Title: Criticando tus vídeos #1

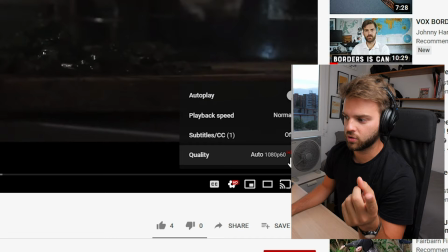(4:07)
Tienes que crear la línea de tiempo y luego soltar los materiales para que no te ocurra esto y no se vea tan no cinemático.
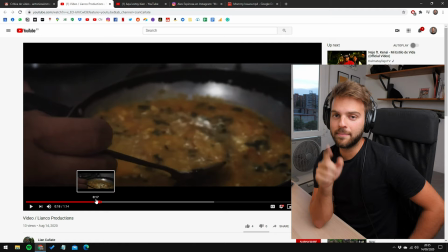(4:13)
Eso va a subirte la calidad muchísimo. Este es muy Daniel Schiffer. Este es muy Daniel Schiffer tipo B-roll.
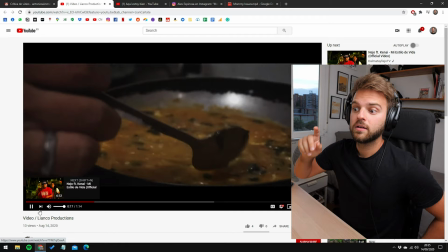(4:19)
Es importantísimo para este tipo de videos que la música se corresponda con lo que estoy viendo. Y por ejemplo, aquí...
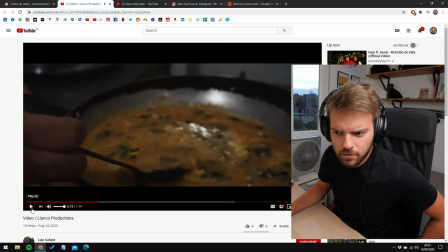(4:27)
Reventó...
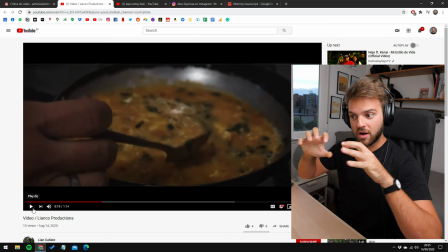(4:30)
Suena así. Ah, sí, es el video. Pendiente con que cada vez que haya una nueva intención en la música, hay una nueva intención en la imagen.
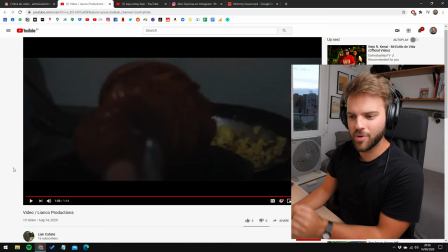(4:38)
Rompiendo el huevo y de repente ¡pum! Estamos batiendo la sopa. Muy buen trabajo, Lian, sigue así.
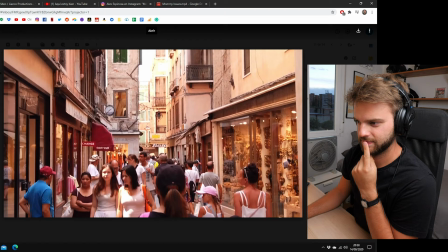(4:42)
María G.A.
Cuarentena. Una palabra que muchos estamos odiando.
No soy fan de la tipografía, de una vez te lo digo, María. Como consejo de tipografías, métete aquí, fonts.google.com.
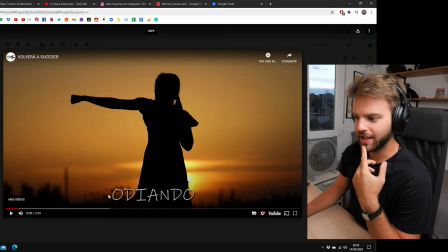(4:54)
Para irte por lo seguro, sans serif, de estas algo elegante, sencillito, está muy bien.
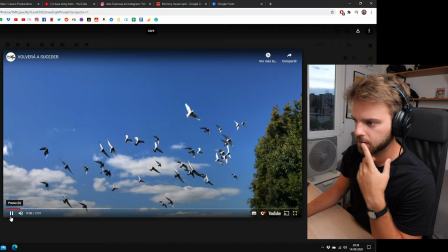(5:01)
Este tipo de tipografías hay que usarlas con mucho cuidado para que no rayen en algo que no sea tan profesional.
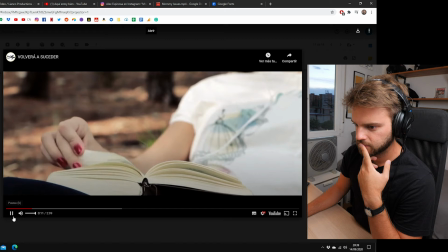(5:07) Contrario a libertad. Una palabra que, aunque no nos demos cuenta, nos está enseñando a valorar las pequeñas cosas que ahora no...
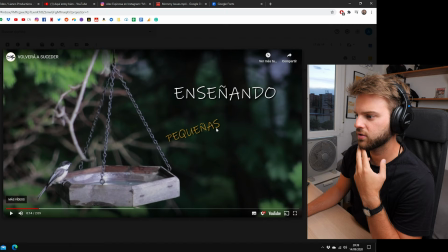(5:15)
El texto torcido hay que ponerlo de recto.
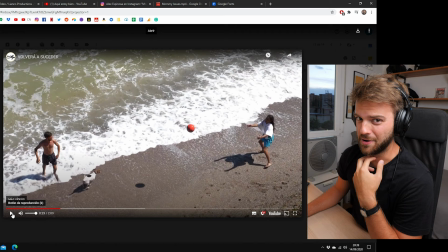(5:17)
No es por nada, María, pero qué trabajón, qué pedazo de curro tener que buscar todos estos archivos de video por todos lados. O sea, que la imagen cuadre con la voz, sé lo que es ese trabajo y está muy bueno.
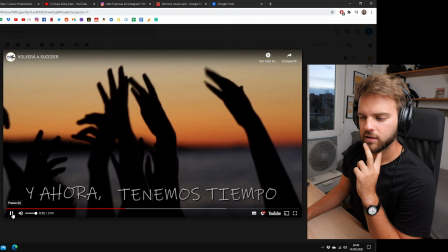(5:29)
Se vería mucho mejor si ni siquiera hubiese letra. O sea, le aportaría más fuerza. Y cuidado con eso, aquí en el minuto, en el segundo 51.
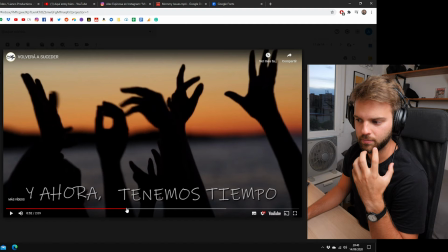(5:36) Lo que hubiéramos deseado.
Hay unos piquitos de audio, ten cuidado con eso. Para eso grábate un poco más alejada del micrófono y para que no haga lo que se llama pic.
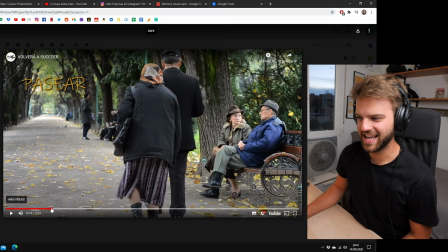(5:44)
Pero está muy bueno, María. Te felicito, está muy bueno. O sea, va por ahí.
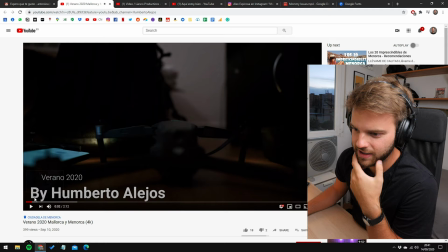(5:49)
Humberto Lejos. Aquí está bueno. Ok, ese slider está interesante. Me gusta que el drone esté encendido. Ya sabes, ya te está contando, me estás contando lo que puedo esperar de este video. Va a haber cosas de drone y el nivel está bastante bien.
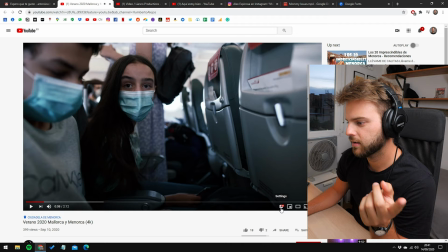(6:02)
Está alto. Estoy en barajas. Cámaras lentas.
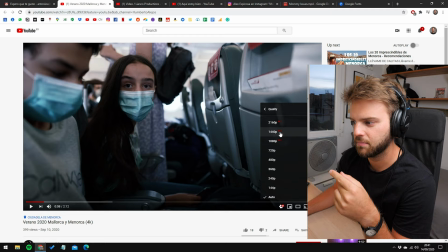(6:07)
¿Ves? Bruane, me parece que era. Fíjate que este video no está en 60 FPS.
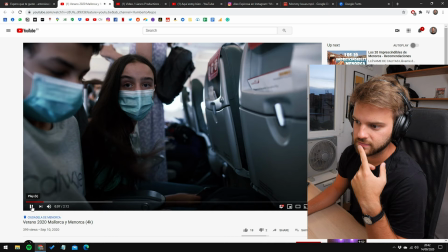(6:14)
Lo que hace que estas cámaras lentas, como estas, se vean fluidas. Se ve que está bien grabado con la velocidad de apertura correcta.
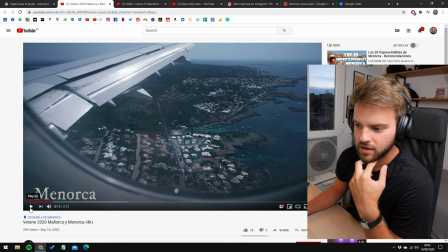(6:25)
Ok, me sigue fallando un poquito la tipografía, pero bueno, para gusto los colores.
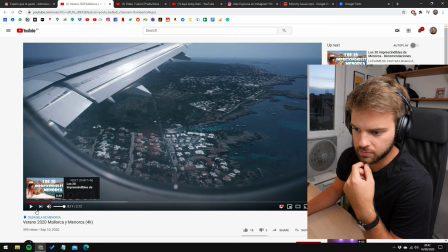(6:30)
¿Ves? Aquí sí hubo un problema de fotogramas. Humberto, por ejemplo.
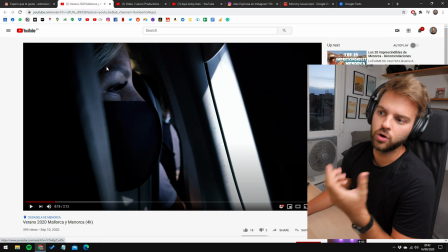(6:35)
Este lo grabaste no a 60 FPS o a 50 FPS y lo pusiste en slow motion.
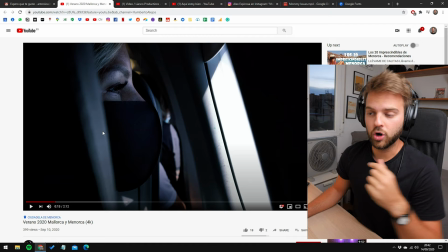(6:40)
Seguro para tratar de encajar con la música o algo. Ten cuidado con eso, no lo hagas, porque automáticamente ahora mismo este video acaba de bajar mucho la calidad.
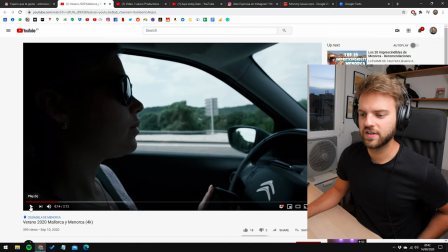(6:48)
Solo por ese momento. Y no hace falta este fundido negro.
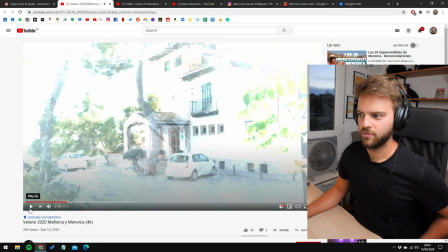(6:53)
No hace falta ese fundido negro. Corte.
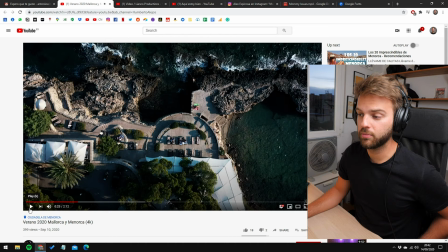(6:59)
Cuidado ahí con los blancos.
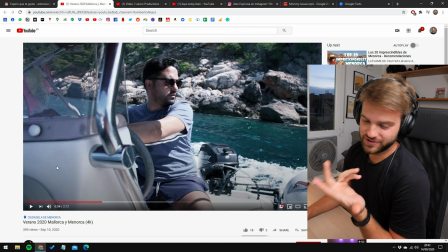(7:03)
Me gusta el efecto de sonido porque los drones no graban audio y se aprecia que le pongas el sonido de las olas.
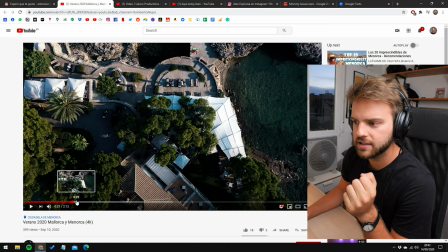(7:08)
Yo voy a estar en Menorca ahora. Por eso, gracias Humberto por hacerme envidiar de tanto. Me falló un pelín la historia.
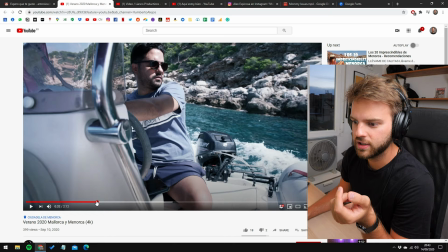(7:13)
O sea, entiendo que llegaste a la villa. Habrán llegado a la tarde, cenaron y luego al día siguiente hicieron esto.
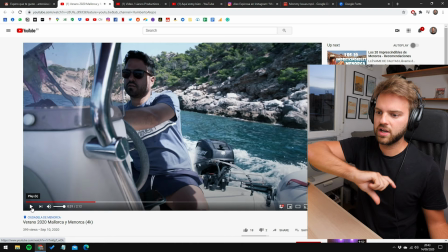(7:21)
Si vas a hacer algo lineal, tienes que estar muy pendiente de las transiciones. No pases de cenar en la noche a un bote en el día.
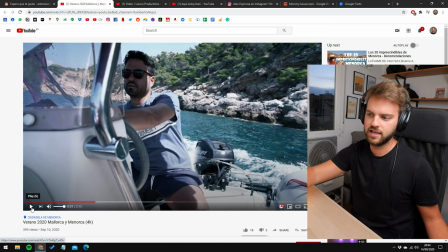(7:29)
Si estás haciendo algo lineal de salir de mi casa, llegar al aeropuerto, llegar al hotel y de repente llego la noche y el segundo ya estoy en un bote en medio del agua.
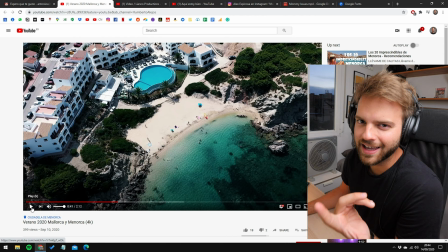(7:37)
Cuéntame esa preparación para llegar al bote un poquito, ¿sabes? Así sea uno o dos tomas. Ay, Dios mío, quiero ir para allá.
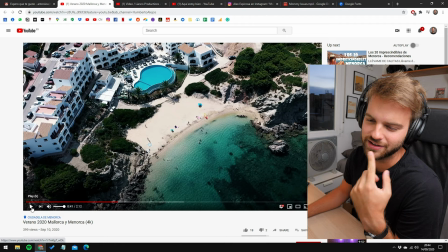(7:44)
Mi idea es que estos vlogs sean tan populares que los hoteles quieran que yo vaya a bloguear a sus hoteles y poder ir a sitios como este.
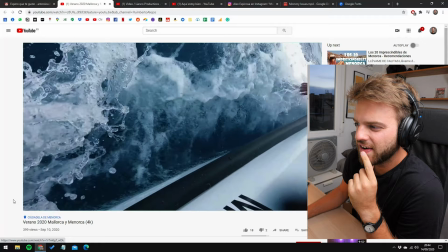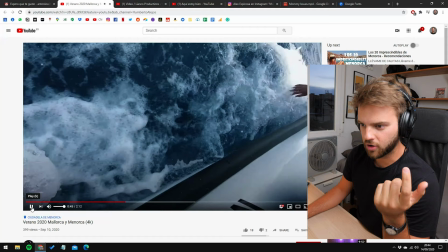(7:57)
¿Ves? Brutal esto.
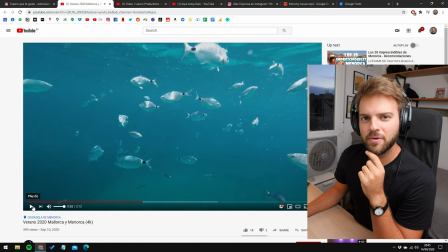(8:01)
Rompe la música con una intención y se ve un cambio visual. ¿Has probado alguna vez esto de que cuando te lanzas al agua le pones un low pass a la música para que se escuche?
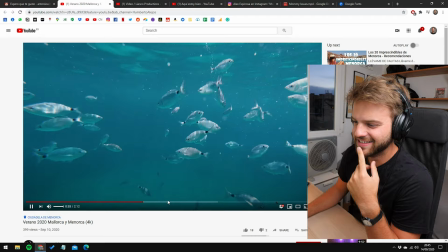(8:12)
Eso le puede dar una fiesta cool. Muy cliché, pero igual cool.